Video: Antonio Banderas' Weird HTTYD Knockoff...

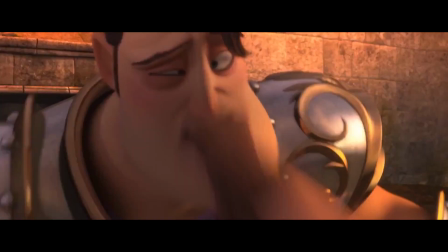25:24 Like I said before, he's just a pointless waste of animation that doesn't add anything to the story and just takes precious screen time away from things that needed it more.
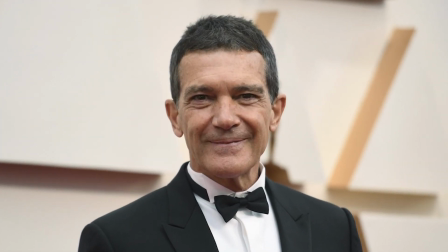25:30 Like, did Antonio really just want to voice a character in this movie so you created one for him no matter how worthless he is?
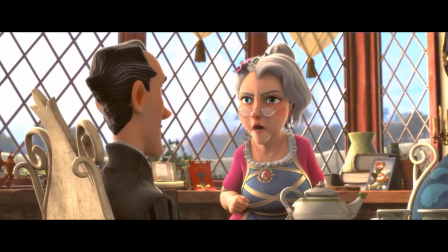25:37 I don't get it. Everyone else is just kind of there. The grandma is nothing special. The dragon is nothing special.
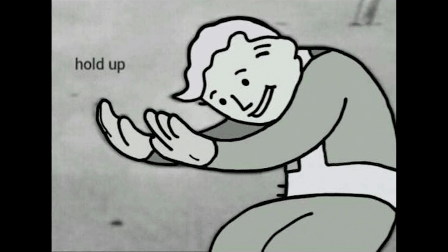25:44 Dale's goons are nothing special. Actually, I take it back. There is one of them that kind of intrigued me.
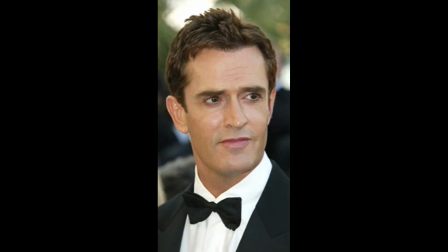25:49 His name is Sota and he's voiced by Rupert Everett who play Prince Charming in the Shrek movies. And he is, well, he's, uh, really?
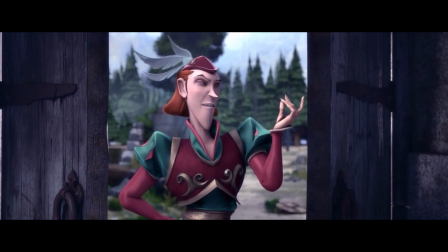25:58 Sir H? We're going to get terribly healthy living here, but as they say, location, location, location.
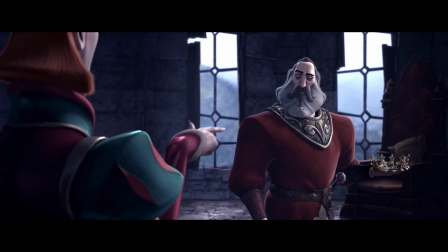26:05 Oh, and jewelry too. Nice crown. Oh, oh dear.
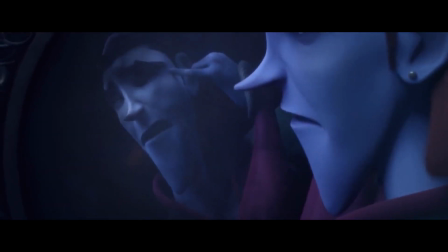26:10 This life is going to be the death of me.
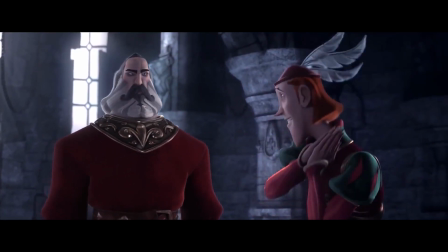26:13 Forgive us, my lord, I got held up in town, and I took advantage of the visit to see the latest fashion and to hear the latest gossips too. What are you wearing? Oh, you notice. One of my own creations. You like it.
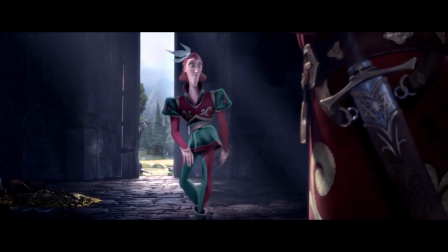26:26 Being a soldier doesn't mean you can't have good taste. Power! And style.
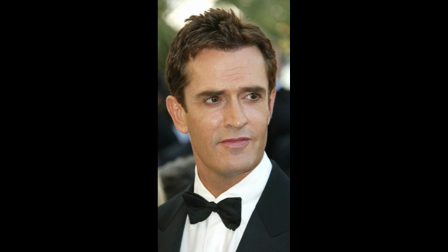26:32 So, anyone else have a problem with a gay actor playing an obvious gay stereotype?
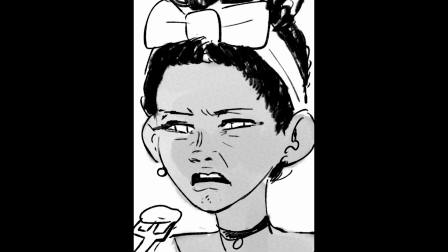26:38 Like, does anyone see this as demeaning or anything, or is it just me?
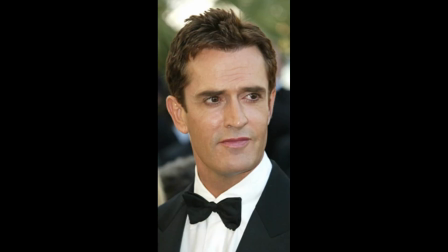26:41 I mean, I guess that's up for Rupert to decide, but that's certainly very odd the longer you think about it.
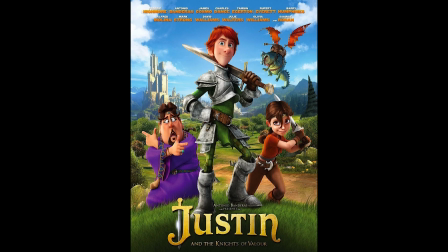26:47 God, this movie's getting worse and worse the more I think about it. I mean, even the animation in this movie is shit.
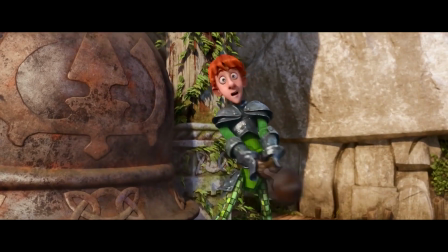26:53 Now, I know that sounds a little harsh. Some people would look at this and go, what's wrong with it?
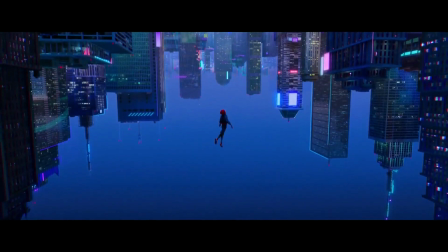26:58 You know, not every animated movie has to look like Spider-Verse or something. This is perfectly fine animation.
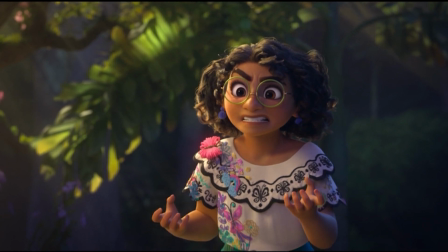27:04 As long as it doesn't look like Turning Red, then we'd have a real fucking problem. You know what? You're absolutely right, viewer.
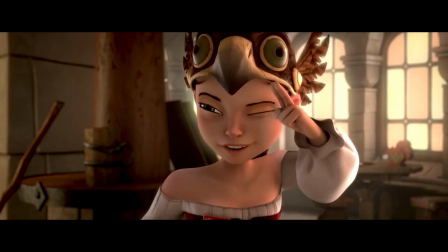27:10 This is perfectly competent animation. Just not remarkable.
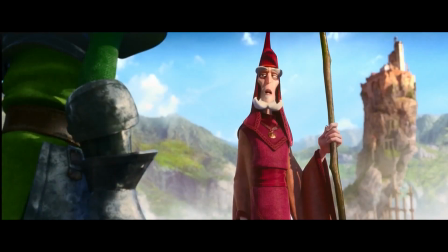27:15 This is a very boring movie to look at. From the staging, to the lighting, to the directing, nothing about this movie stands out in any visual way.
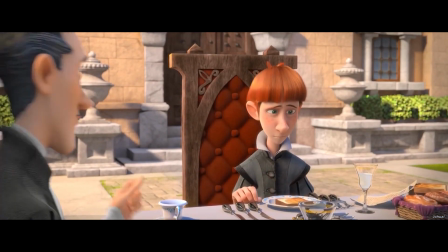27:23 Because this movie is so dialogue heavy, the animation can never truly shine or tell the story naturally.
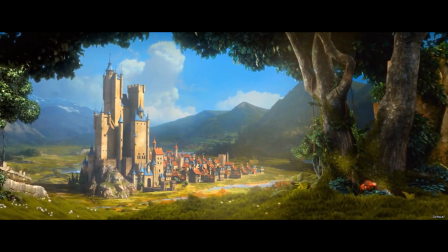27:28 You know, like animation is supposed to do. The environments aren't that memorable, the character designs aren't that memorable, Justin is literally just hiccup as I said before.
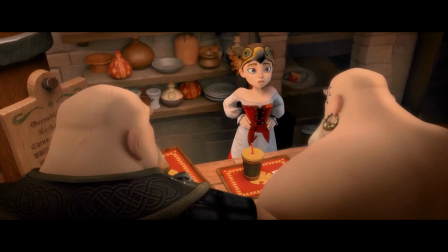27:37 The animation in this movie is so stiff at times.
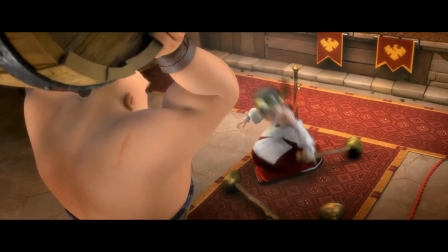27:40 Whenever it tries to have some childish slapstick or a fight scene, the animation always moves at the same speed as everything else.
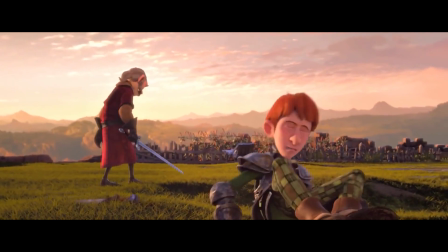27:47 Because of this, the impacts of when characters hit the ground or take a punch or something just always looks off.
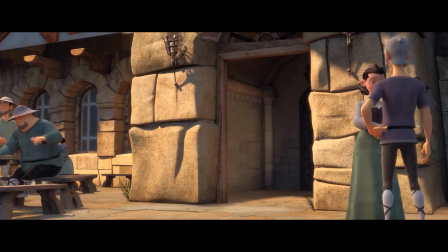27:52 Slapstick requires speed and impact to work properly, but when the animation is always moving at the same speed, then the joke just doesn't work.
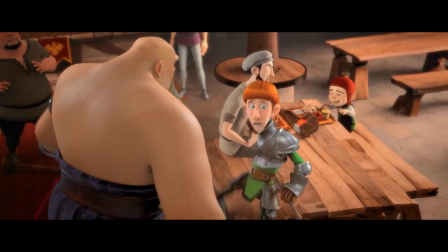28:00 Not that the jokes in this movie are really that funny to begin with.
Don't try this at home!
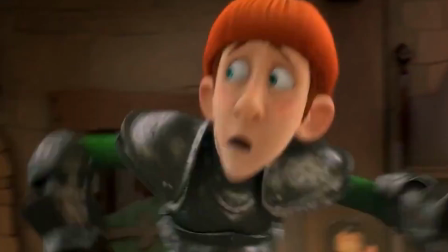28:08 Okay, okay!
Was... was that it? That was the joke.
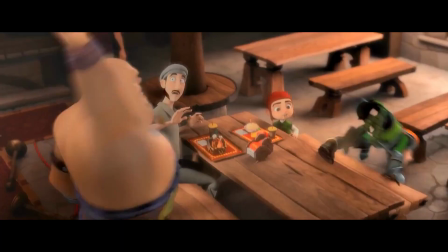28:14 Justin said don't try this at home and the kid just said, okay, I won't.
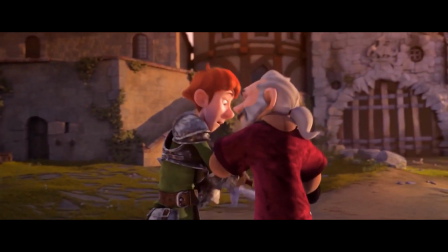28:19 That's not a joke, asshole! The animation gives off really mad Illumination vibes, like how there's always so much fucking motion blur.
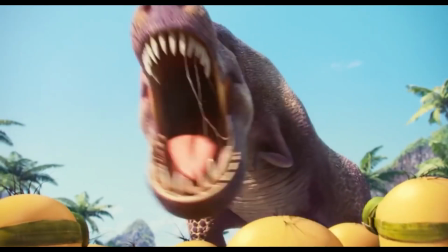28:27 Like, seriously, I fucking hate that shit. Illumination puts so much motion blur in their movies to hide its cheap tricks, and this movie looks like it's doing the same damn thing.
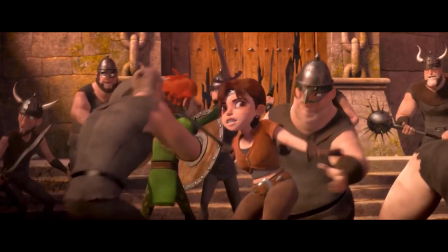28:35 It looks awful. How am I supposed to enjoy the fights or the comedy when you practically blur them all out?
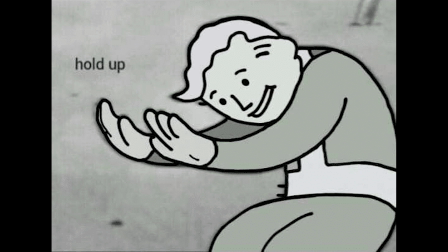28:40 If you're going to point out that everything is motion blur, then let me ask you, does it always look like this?
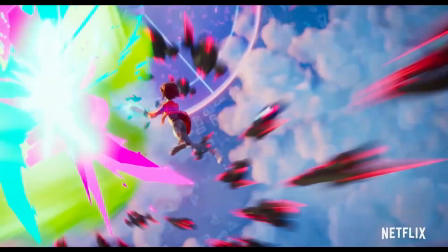28:46 Look at movies like Kung Fu Panda, Mitchells vs the Machines, hell, even Riot and the Last Dragon.
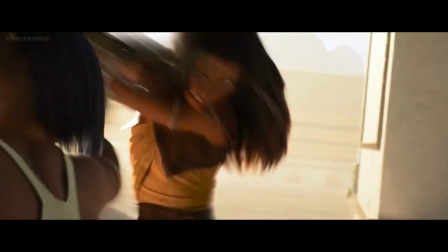28:51 Those movies don't use an obnoxious amount of motion blur because those movies, unlike this one, want to look fucking presentable.
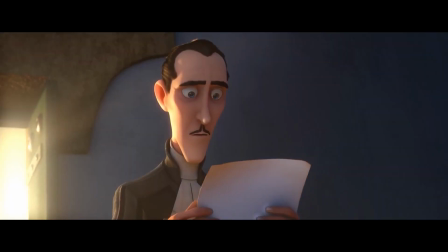28:59 I can forgive cheap animation if they use it in a visually engaging way.
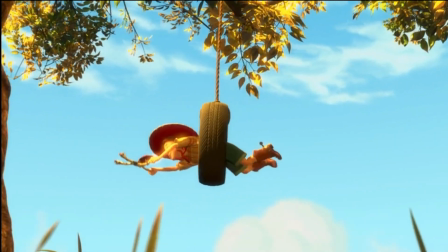29:03 Movies like Toy Story 2 still hold up well despite their age because of how the story was told through the visuals.
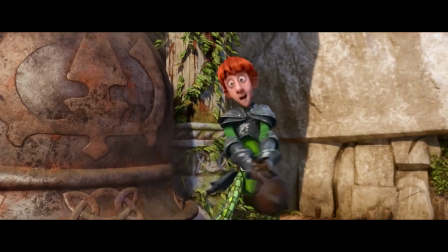29:09 When I was watching this movie the second time, a thought went through my head. Is there a reason why Justin and the Knights of Valor is even animated?
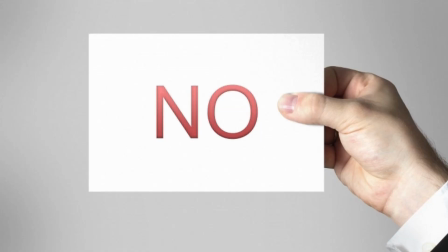29:16 After much thought, the answer is no. This story could easily have been told in live action.
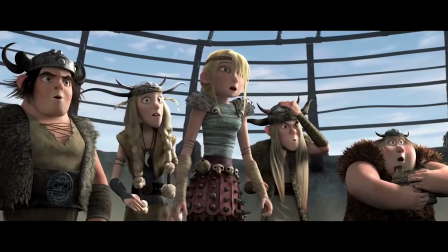29:22 There would be very little difference. If you were to ask that question about how to train your dragon, then the answer would be yes.
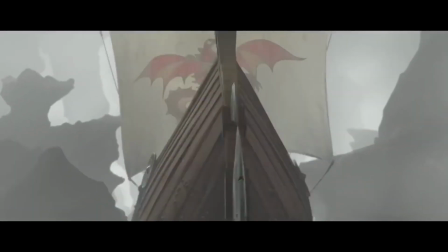29:28 That movie would not be the same if it was live action.